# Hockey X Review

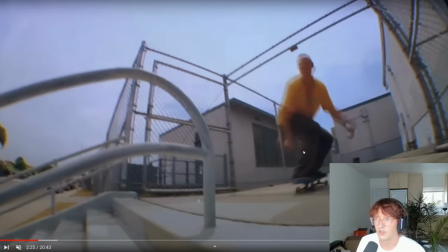He knows when to amplify certain sounds and also knows when to subtract sounds. Like, I think in Joseph Campo's Ender, it's completely muted, and it's, like, a very cool effect.
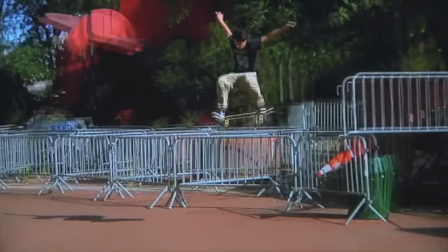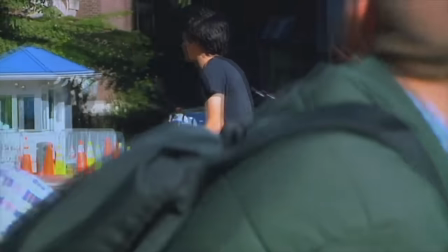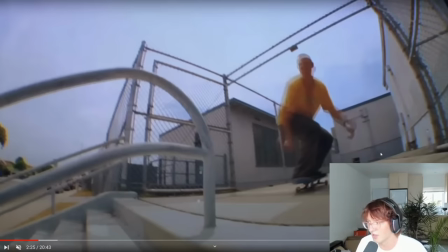Definitely watch this if you haven't already. Watching it with no sound is, like, not nearly as cool as watching it with the sound, obviously.
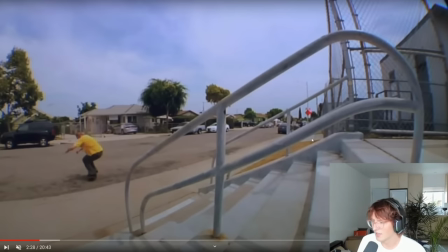The music in this is, it's called, like, Napalm Death or something.
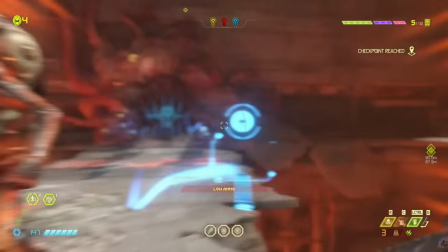If you've ever played the video game Doom, it kind of reminds me of that a little bit.
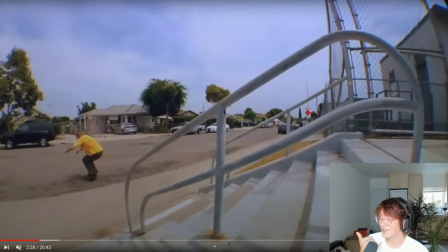Satanic, but kind of in a lit way.
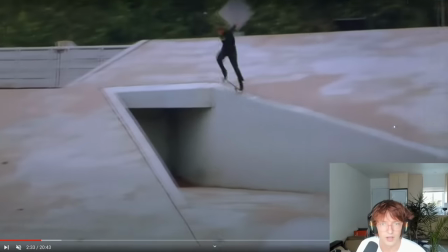All right, so here's the Ender, which is, like, a ollie over a big gap and then ends up in the swamp.
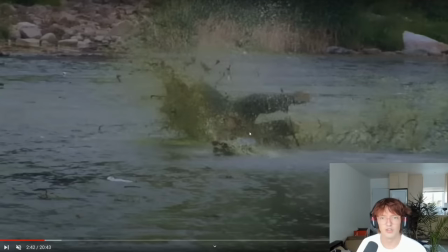And this is the image that they used to market this video initially. And when I saw this screen cap, I had assumed that this was another source image that was pulled from one of the old movies that Benny Magliano likes to replicate.
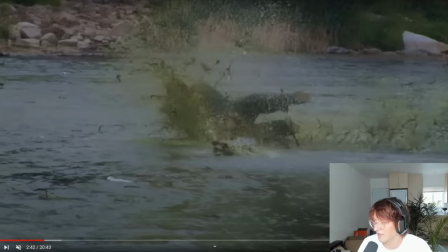The fact that I thought that, and it's actually something that they filmed, just goes to show you, like, how good he's gotten at recreating that very same aesthetic that it could be mistaken for actual source imagery.
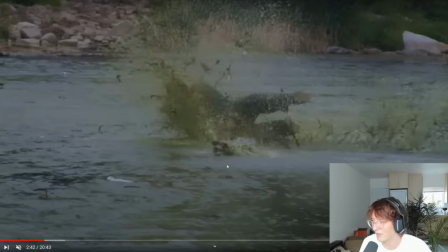And this feels like exactly the type of thing that you would see in, like, an old action movie. It's like some guy flying through a swamp. A nice ender, but as well from, like, a cinematic or a video production standpoint,
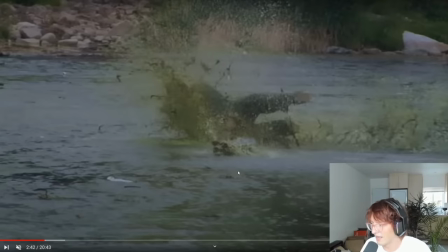was also an excellent way to end the part. I enjoyed John Fitzgerald's part. He's, like I said, working class skater, sweats his ass off for every clip. And didn't flip his board once. So, I mean, that gives you an insight into the type of skater that he is.
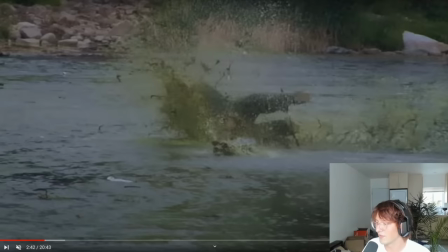If you can put together an entire video part without flipping your board, I think that's pretty sick.
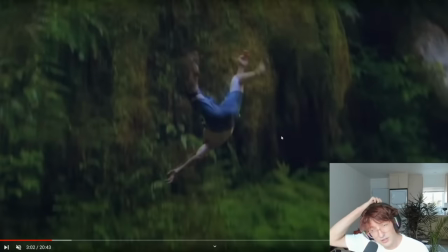You can see part of what I think he treats his videos with is like this ghosting effect.
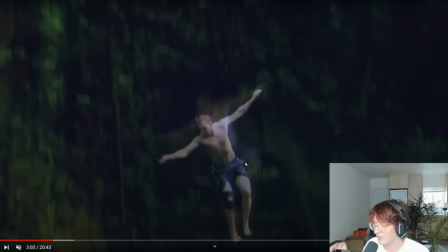You can see it here in slow motion. It's exaggerated, but I think he puts that throughout a little bit, like some kind of motion blur throughout the whole video. Because if you pause and you go frame by frame, things can like blend together a little bit.
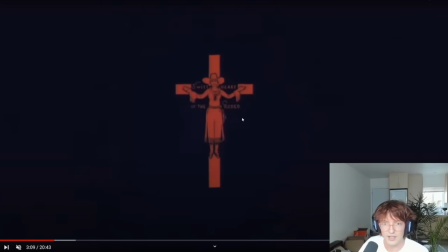See, this is like kind of where it gets like a little too like hockey vibes for my taste, or FA vibes for my taste. Like the all the Jesus imagery and stuff. It's just like a little too serious for me personally.
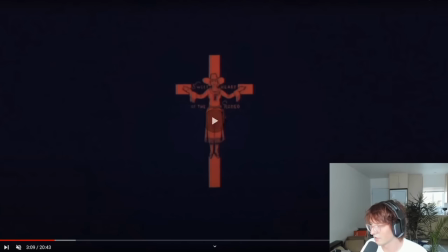But overall, I really like the art direction of the video. I tried Googling this image.
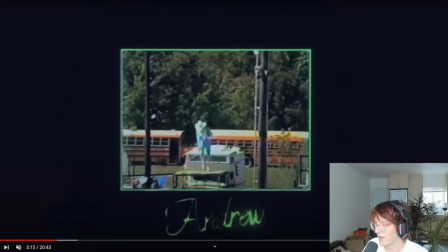I couldn't even find what it was from. And this is like another example of taking a title card and using it to build character for your video. This is for Andrew Allen's part. Old footage of a cowboy dancing is maybe from YouTube or something.
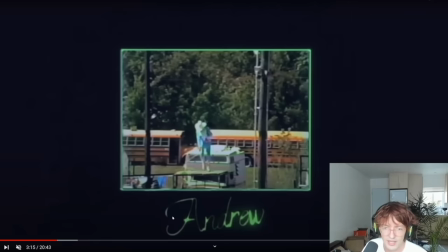But adding the neon border and then putting Andrew's name in the green text, it's really nice. It sets a tone for the music and the style, which is, I guess, Andrew Allen loosely resembles some sort of cowboy, or maybe he's into cowboy paraphernalia.
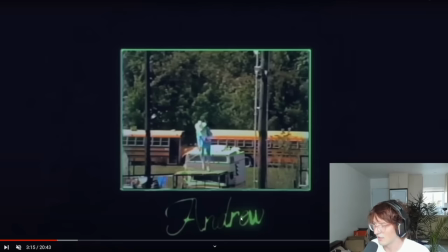But the music is definitely sort of country-like. Really, really excellent work on the title cards.
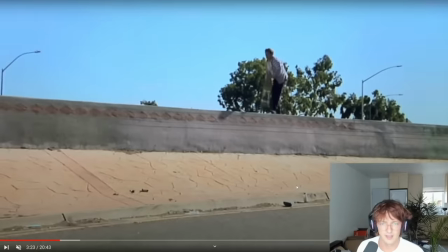This part is like, it's okay. There's something else that's kind of cool about this transition is there's like an echoing effect.
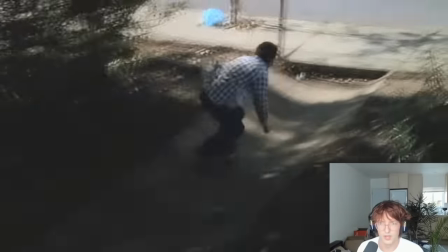I'm not sure if that's in the recording of the song. But it sort of sounds like when you listen to music in an empty mall.
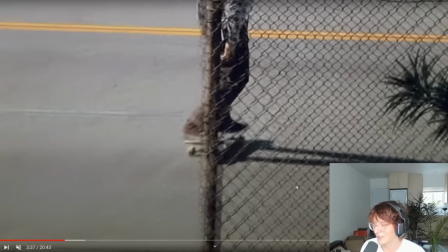Gives you like kind of an anxious feeling, like the space that you're in is really, really large. And that plays in nicely with the video's theme. You know, something about hockey is like, it's supposed to be weird, you know, it's supposed to feel kind of creepy.
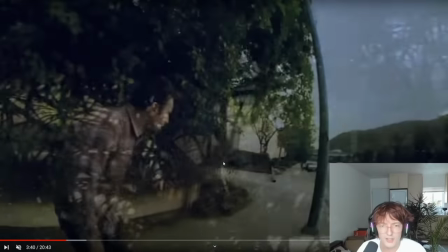Things are feeling like they're just kind of outside your reach. So this is like a pretty okay part from Andrew.